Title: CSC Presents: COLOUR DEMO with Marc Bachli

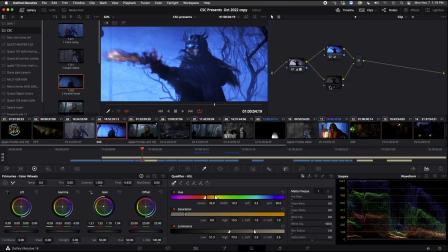And you can right away here see with the on-off how much of a difference that has made using a parallel type node. And of course from here we can adjust our blue node if so desired to make it darker, for instance,
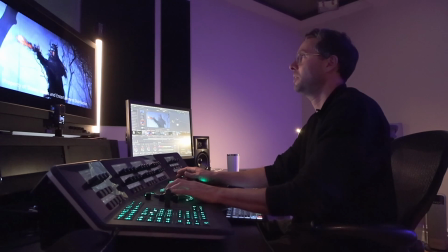and desatch it perhaps to get a bit of a better look. You can see our original key is still holding up.
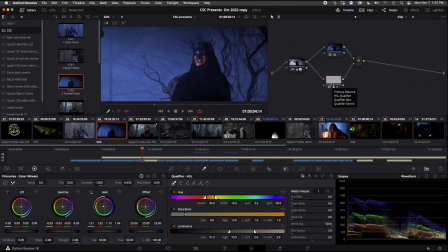You can play that here. And there's the shot. So again, just to recap, this was parallel nodes, but again, using color temperature to separate our hero talent from, of course, the background.
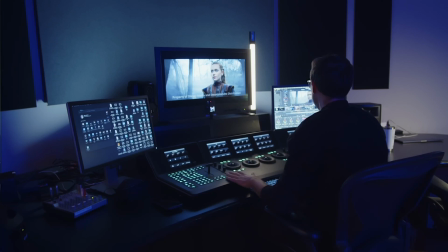Okay, our third example, we're going to talk about log mode. So in color, we've got 3 sets of tools to control color luminance. We've got our primary color wheels, which are here, and that's our lift, gamma, and gain.
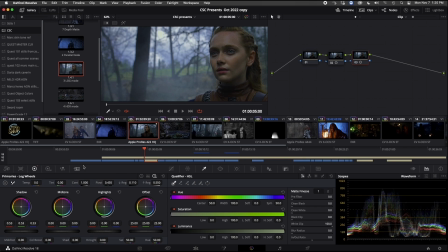Inside of the primaries, we can switch into log mode, and this gives us more fidelity over the low range and, of course, high range. And what the numbers mean,
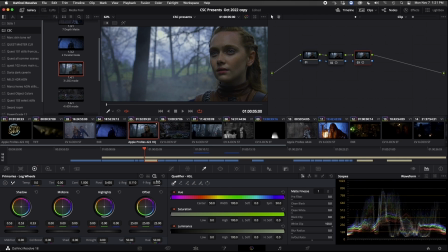it's basically millivolts, and my range in the high right now is 550, so anything above 550 here would be adjusted, and I can show you that here.
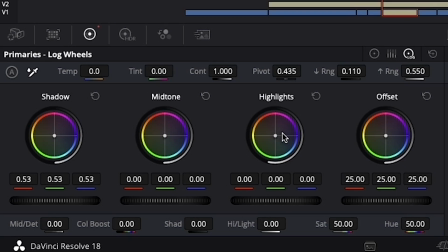If I just boost up my highlights, you'll see on the scope that only the range above 550 is now being affected.
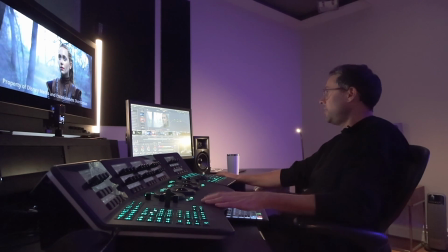If I am in my primaries and I do the same adjustment,
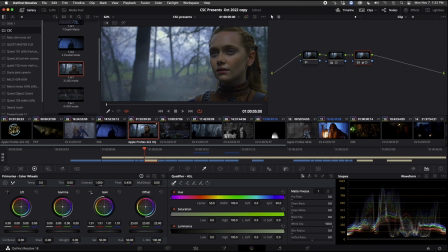you'll see that almost the whole scope is moving minus the low range. Of course, if I go into my log controls again, the low range will now simply be adjusted anything below 110.
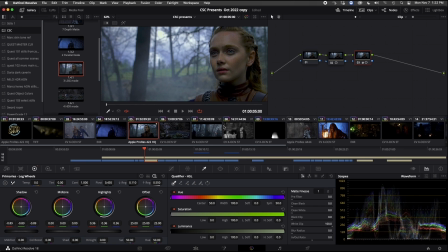So you'll see that I'm just adjusting the very lowest black levels. So where this is useful, I'll just reset this and I'll go back a step, is of course in controlling the highest highlights and the lowest shadows.
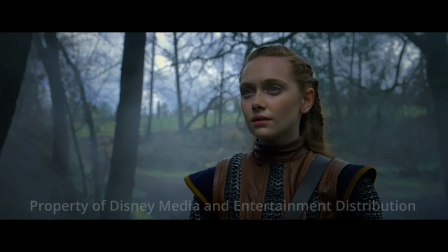So in this example here, I've got a lot of white cloud that's distracting to my eye.
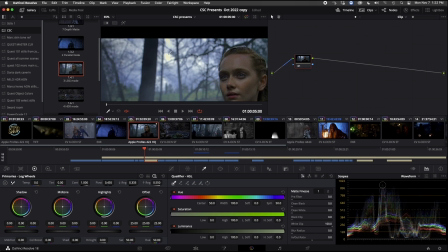I'm finding it's the brightest part in the image, and I really just want that to be toned down, but I don't want to use a key.
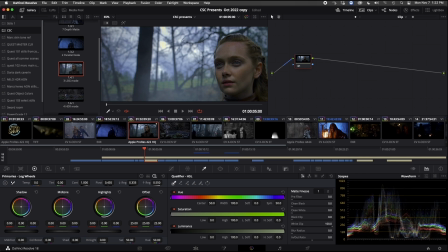If I use a key, the
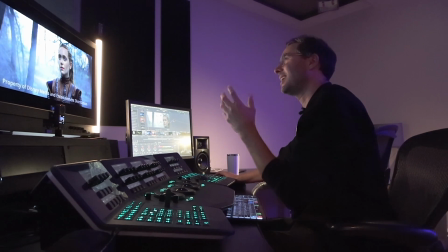branches will sort of have some ringing to them, and it won't be a clean key, and I won't be able to pull that white light down without a lot of artifacting and buzzing and things that generally worry me when I'm using the keyer. So sometimes it's better to use tools where the operation creates a soft sort of bell curve type effect.
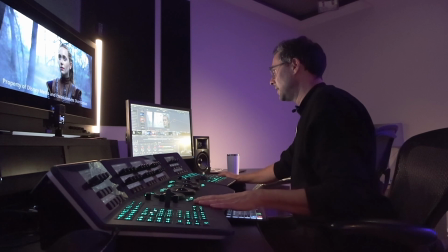That would be curves, and of course the log wheels, and HDR, which we'll talk about in a moment.
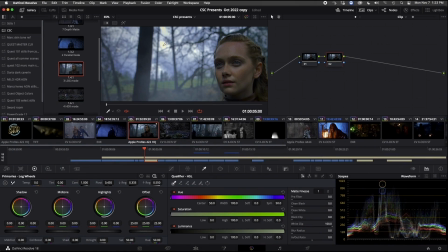If I'm just looking to bring down these highlights, I can tell from my scope here that
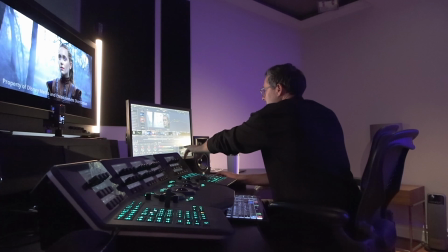this piece of cloud is basically has values above 768.
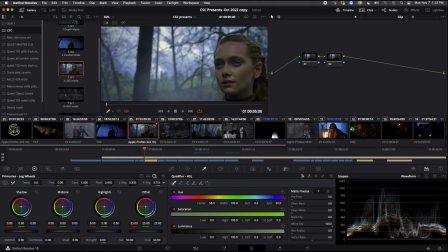So I'm going to take my high range ring and I'm going to go, let's go to around 700-ish. And in log mode, I'll bring that cloud information down,
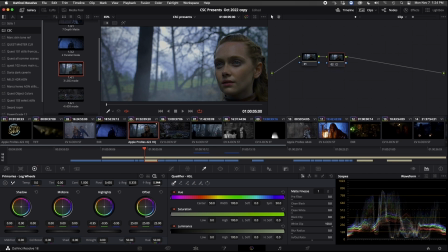adjust this a little bit more, so that it's sort of matching the other clouds surrounding it. And you can see what that's doing there. It's creating more of a balanced image. It's not creating a clump of light.
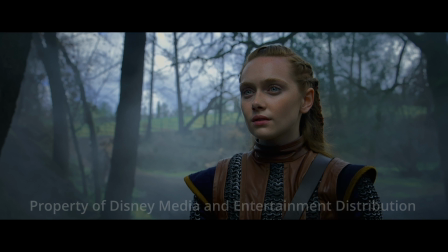And again, that's all done in using the logarithmic tool.